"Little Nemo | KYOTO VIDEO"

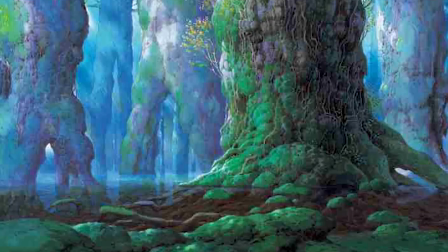(20:44)
The art director for this film was none other than Nezo Yamamoto,
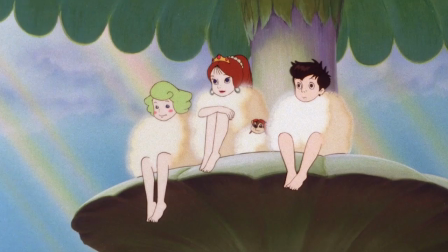(20:47)
a legendary art director responsible for some of the most stunning backgrounds in Studio Ghibli's filmography.
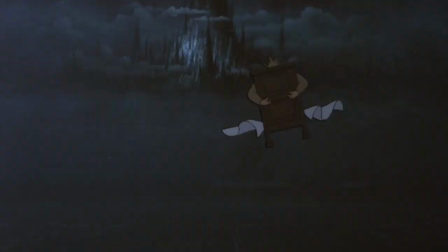(20:53)
His contributions are not wasted here. The sheer range of scenery that range from lush and beautiful, to gloomy and nightmarish,
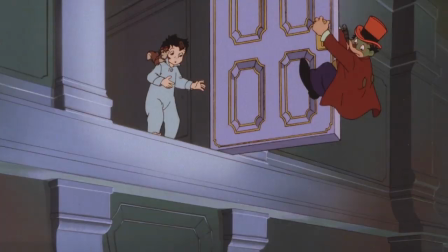(21:01)
to surreal and dreamlike, are why they are such a big part of what makes the world of Little Nemo feel so immersive.
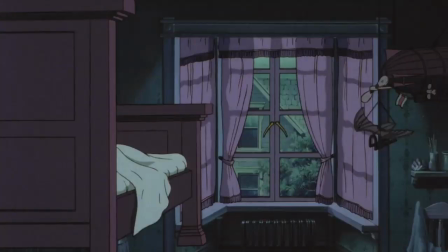(21:08)
That's not getting into the actual animation. It's clear from the outset that TMS brought their A game.
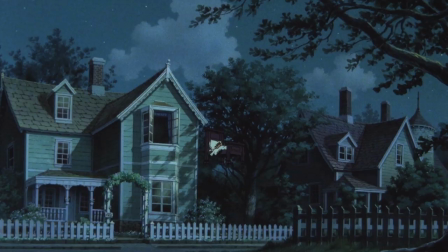(21:13)
Just the opening alone is proof of the amount of sheer effort that was put into Little Nemo's animation.
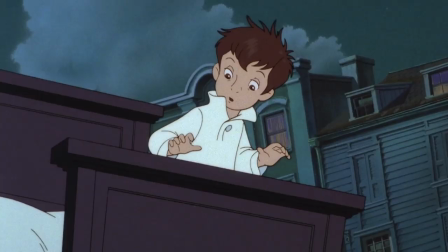(21:18)
There's the way Nemo's sheets flutter in the wind. There's the shot where Nemo discovers he is flying by looking down on his reflection in a puddle.
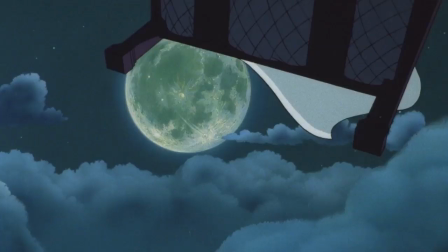(21:26)
There's the little character movements where Nemo learns how to fly his bed. There's the flight sequences that almost harken back to the 1984 pilot film.
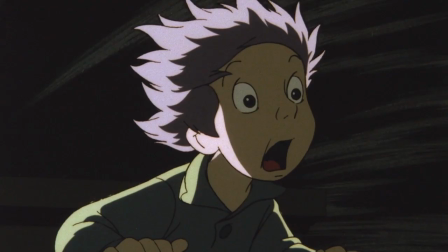(21:34)
There's the entire train chase sequence where you just see perfect animation of water as the train surfaces,
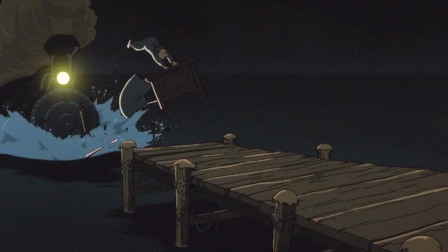(21:40)
followed by a short animation of seeing every part of Nemo's bed as it gets destroyed.
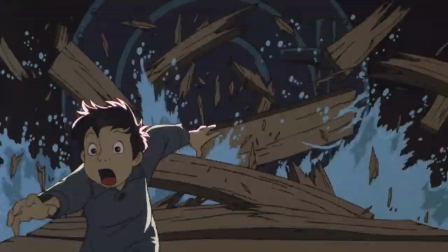(21:45)
The whole scene is just a microcosm for just how visually captivating Little Nemo is.
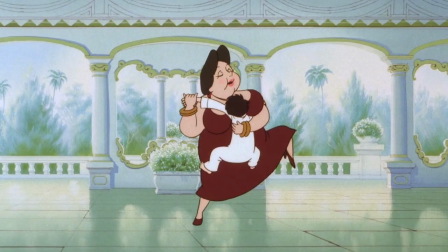(21:50)
That's not even getting into the other animated feat seen in this film, like the character movement to music exercise that is the etiquette song sequence,
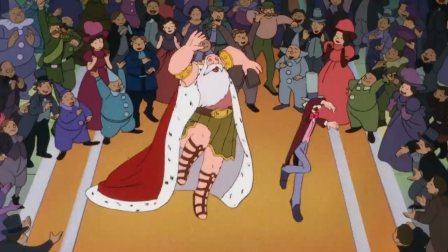(21:58)
or the incredibly fluid dance-off between King Morpheus and Professor Genius,
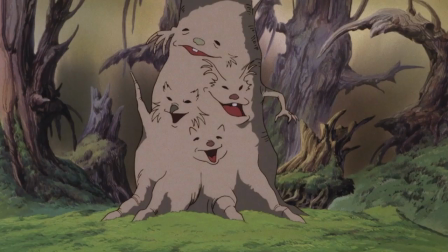(22:03)
or the spooky amorphous animation of the essence of the Nightmare King,
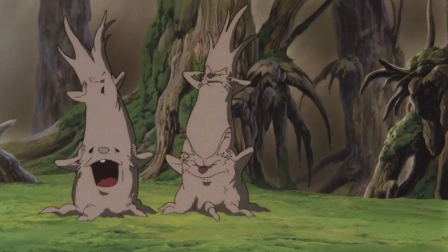(22:07)
or the entirety of the character animation done by the five friendly goblins who are constantly shape-shifting with one another,
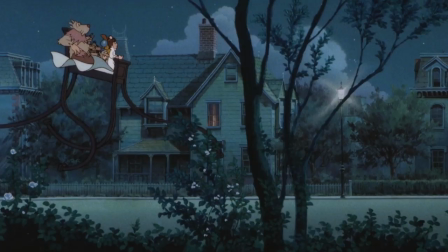(22:13)
or their version of the signature walking bed sequence that the movie not only does justice,
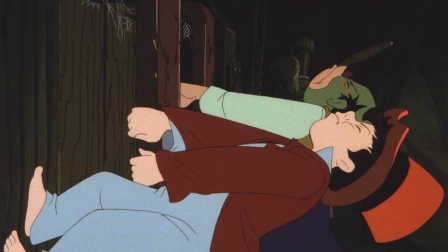(22:18)
but even makes it look better in motion. The good animation even extends to the smaller bits of character animation.
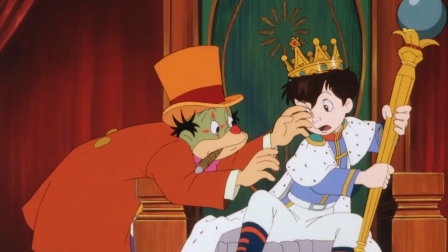(22:24)
There's a lot of these moments of character movement that perfectly showcase what the character is feeling right at that moment.
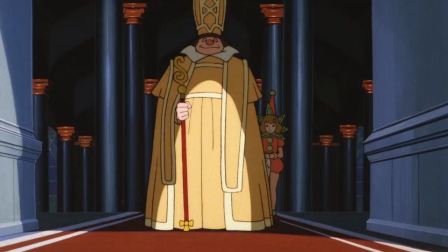(22:31)
An example would be Nemo's coronation as Prince of Slumberland.
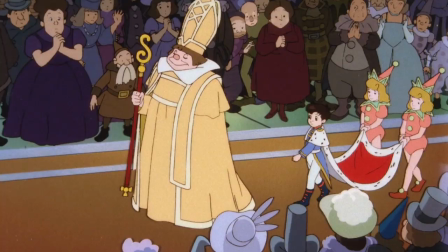(22:34)
He has just entered the room, all eyes are on him, and he just stiffly walks forward, trying to keep up appearances for everyone around him,
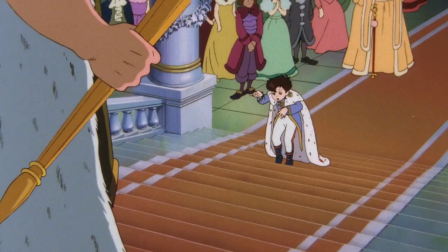(22:41)
but also struck nervous with the thought that he just screwed the pooch royally for plot reasons that we'll get into later.
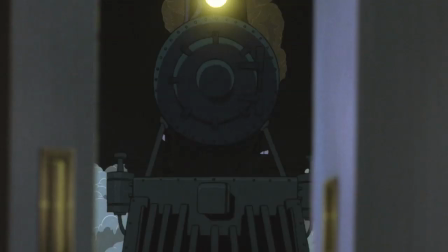(22:48)
The train scene is also a good example of how the film handles its general direction and photography.
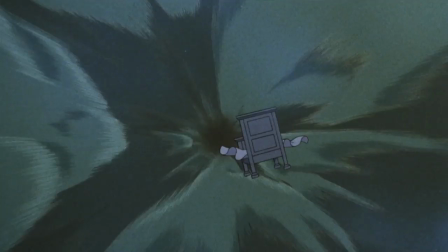(22:52)
If there's one thing aside from animation that Little Nemo is good at, it's establishing tone and shifting that tone.
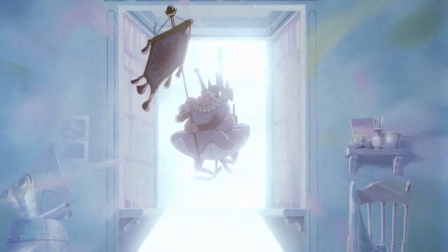(22:58)
The entire point of Little Nemo is to reflect the idea of being in a dream world.
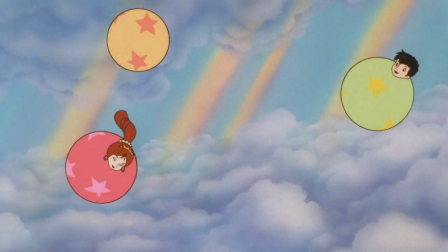(23:03)
When things are good, everything feels magical, whimsical, operating on its own set of rules, but not enough that you feel like you're in any actual danger.
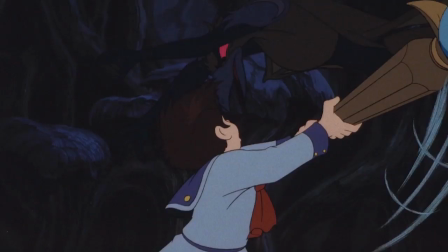(23:11)
And just like with actual dreams, the tone can switch instantly to that of an actual nightmare,
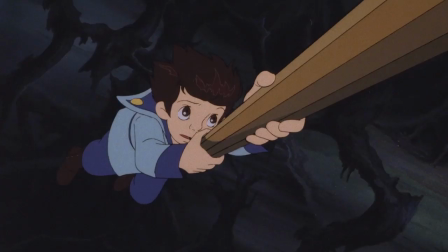(23:16)
where everything is dark, intense, and appears to be tailor-made to play onto your greatest fears.
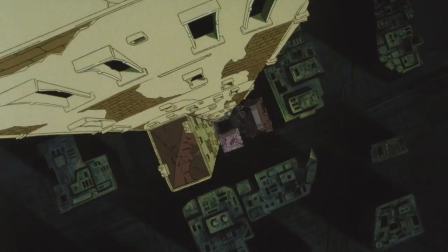(23:22)
I think the reason why this film scared so many of us when we were kids was because of how accurate it portrayed fear in a dream.
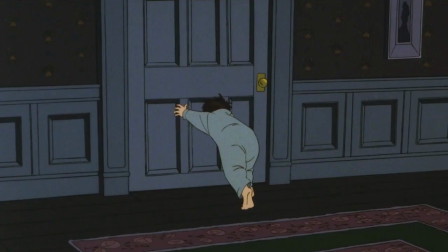(23:28)
Like a dream about your mother not listening to you as a monstrous freight train barrels to your house sounds like an actual nightmare I've had before once in my life.
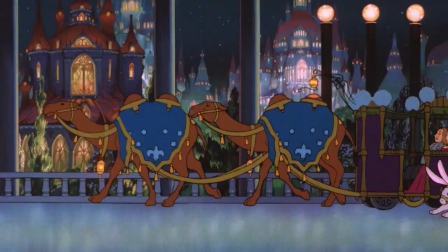(23:36)
Really, the way Little Nemo makes use of its animation to create a film that's both equal parts
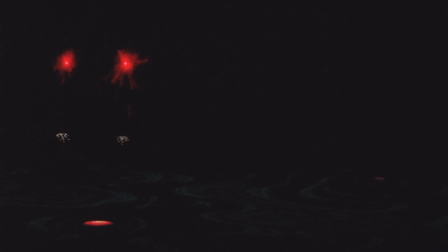(23:41)
beautiful as well as terrifying makes it feel like a throwback to the golden age of Disney films,
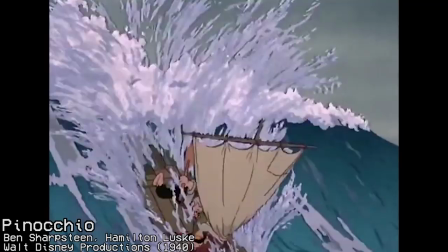(23:46)
particularly films like Pinocchio, which I feel like Little Nemo took a lot of inspiration from.
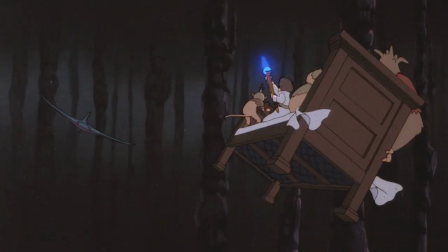(23:51)
The animation alone is the reason why I will defend this film to the grave,
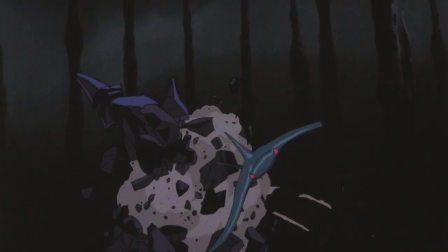(23:55)
and Little Nemo should be thankful because, aside from that, I'm willing to toss it under the bus when it comes to story
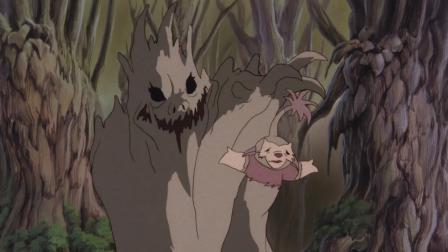(24:02)
problems. I've heard of Little Nemo be described as a beautiful plate with nothing on it,
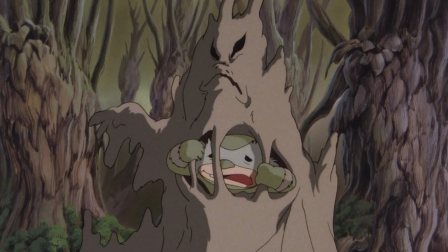(24:07)
and I have to agree with that assessment because Little Nemo as a story just feels like an afterthought.
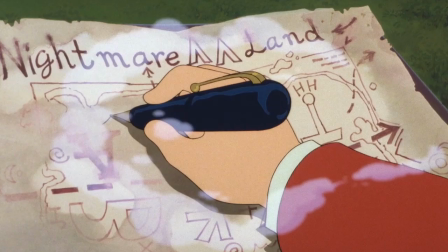(24:13)
And I know that's weird to say considering how much time was invested in trying to make this movie, but it really does feel that way.
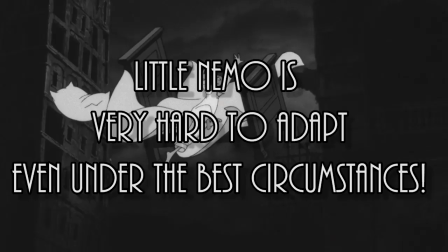(24:20)
Why? Well, the answer is quite simple, and that's because...
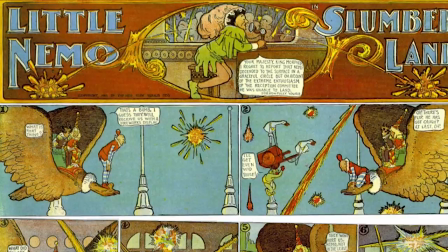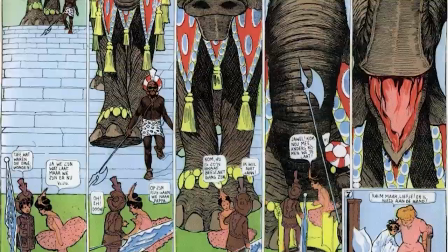(24:31)
while we can't deny the influence of the original Little Nemo comic, most of its legacy lies in its visuals,
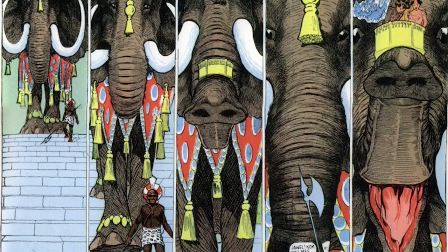(24:38)
and how it uses panel structure to pace out those visuals to tell an entertaining story.
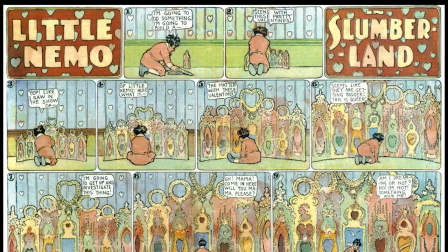(24:43)
What it is not best known for is the story itself.